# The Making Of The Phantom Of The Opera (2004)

Set construction on this film is more than we spent on The Last Mission Impossible.
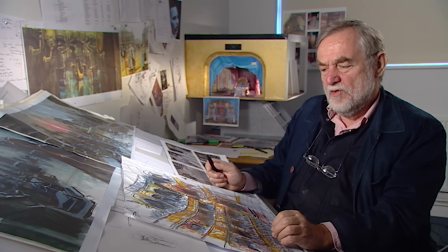[4:18]
I always use a sense that you should never be able to build anything we've done on location. Everything should look as if it's been designed for the film.
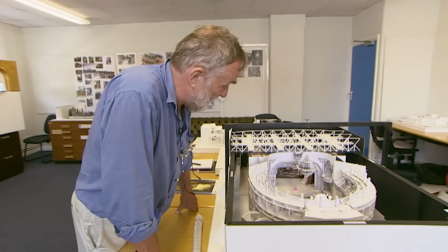[4:27]
And here is the main auditorium of Opera House, which is in composite with the stage.
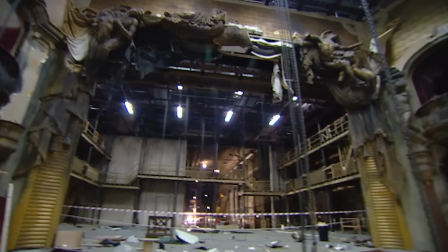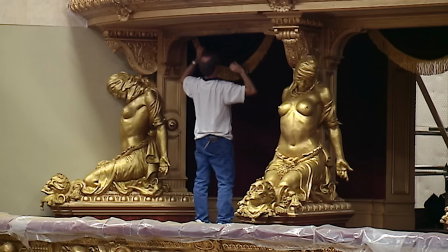[4:42]
Joel Schumacher has a big background anyway in design and costume and sets.
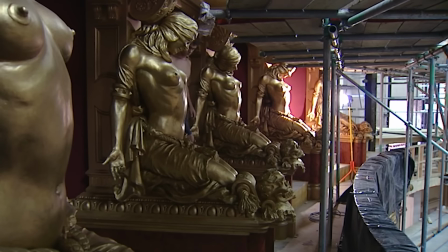[4:48]
The first thing is, I want the theater to be sexy. We could have found a theater to shoot in, but we wanted to build our own theater...
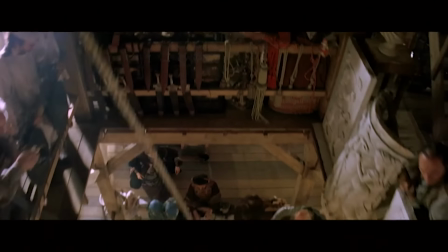[4:54]
...because the theater is one of the characters in the movie. Joel wanted the feel of the film to have a sort of heightened reality. After all, it is a sort of soaring, gothic romance.
But please promise me the...
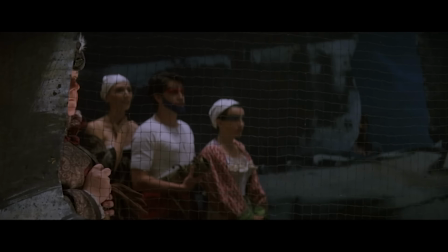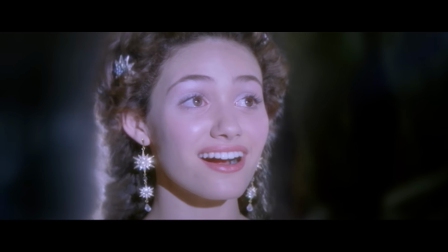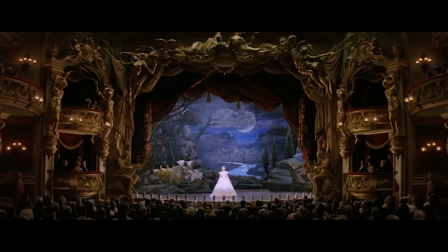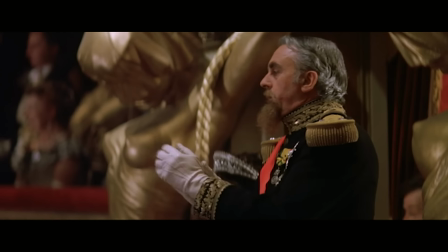Obviously, there are certain big names for the Phantom... ...who over the years, people wanted to play it, and, you know, the usual suspects all came up. I didn't want to do a middle-aged film, so I said to Andrew... ...I would do it on one condition, that the cast was very young...
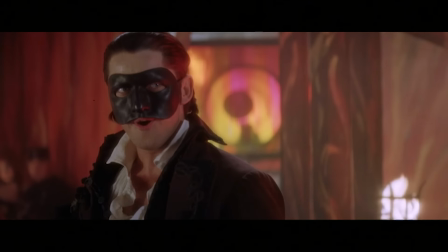[6:08]
...because I felt that the story, there's an innocence, especially to Christine's character.
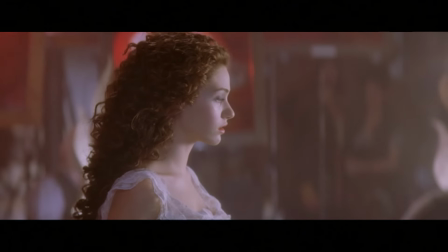[6:14]
And I thought if the cast got middle-aged, that it wouldn't flow for the romance of the story. Not that middle-aged people can't have romance. but I felt that Christine's character especially is so innocent that I think that youth would assist it.
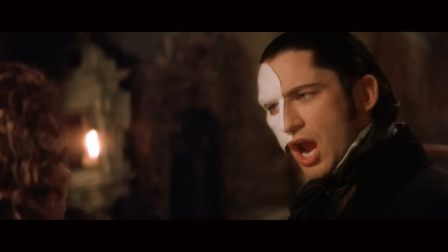[6:31]
Jerry Butler I knew and his audition was the most difficult because Andrew didn't know who he was. He was a nervous wreck and he had to come into a room about this size and Andrew pulled up a chair and sat down. I'm about to sing music of the night for the composer, ...are one of the most famous songs of all time, and my legs started shaking... ...because I was surprised that I hadn't been that nervous... ...up until I was standing by the piano.
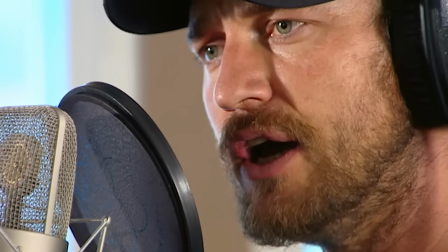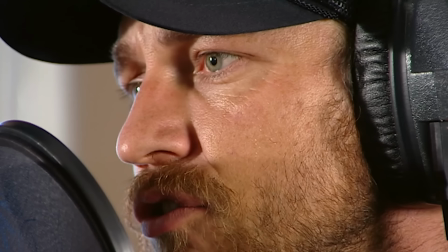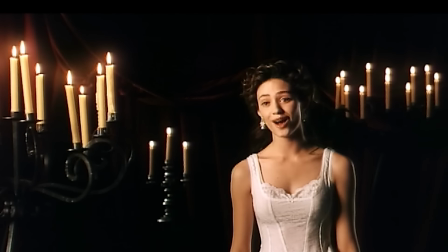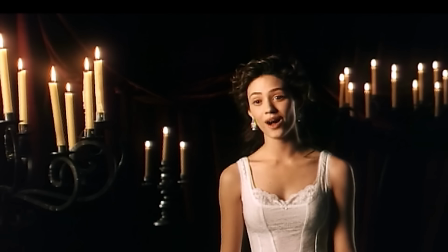She came in at the last second and almost didn't screen test... she had to go to a family reunion in Las Vegas, and I had to talk her out of it, which I think was kind of heartbreaking when you're 16 and you have your heart set on something. But I got on a plane, and I was there, and I wasn't expecting it to be like it was at all. It was a big, full-blown, very kind of old Hollywood screen test. It was very Joel. Patrick Wilson, I had seen on the stage, and I knew he sang beautifully.
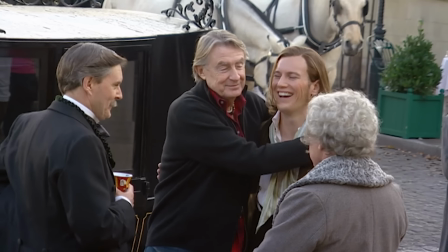[8:05]
He was the first person I cast. He plays Raoul, and he walked in the room,
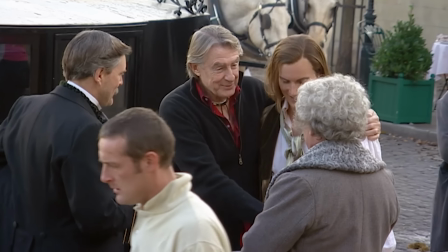[8:11]
and we just gave him the part right away, and I said, just go and sing for Andrew.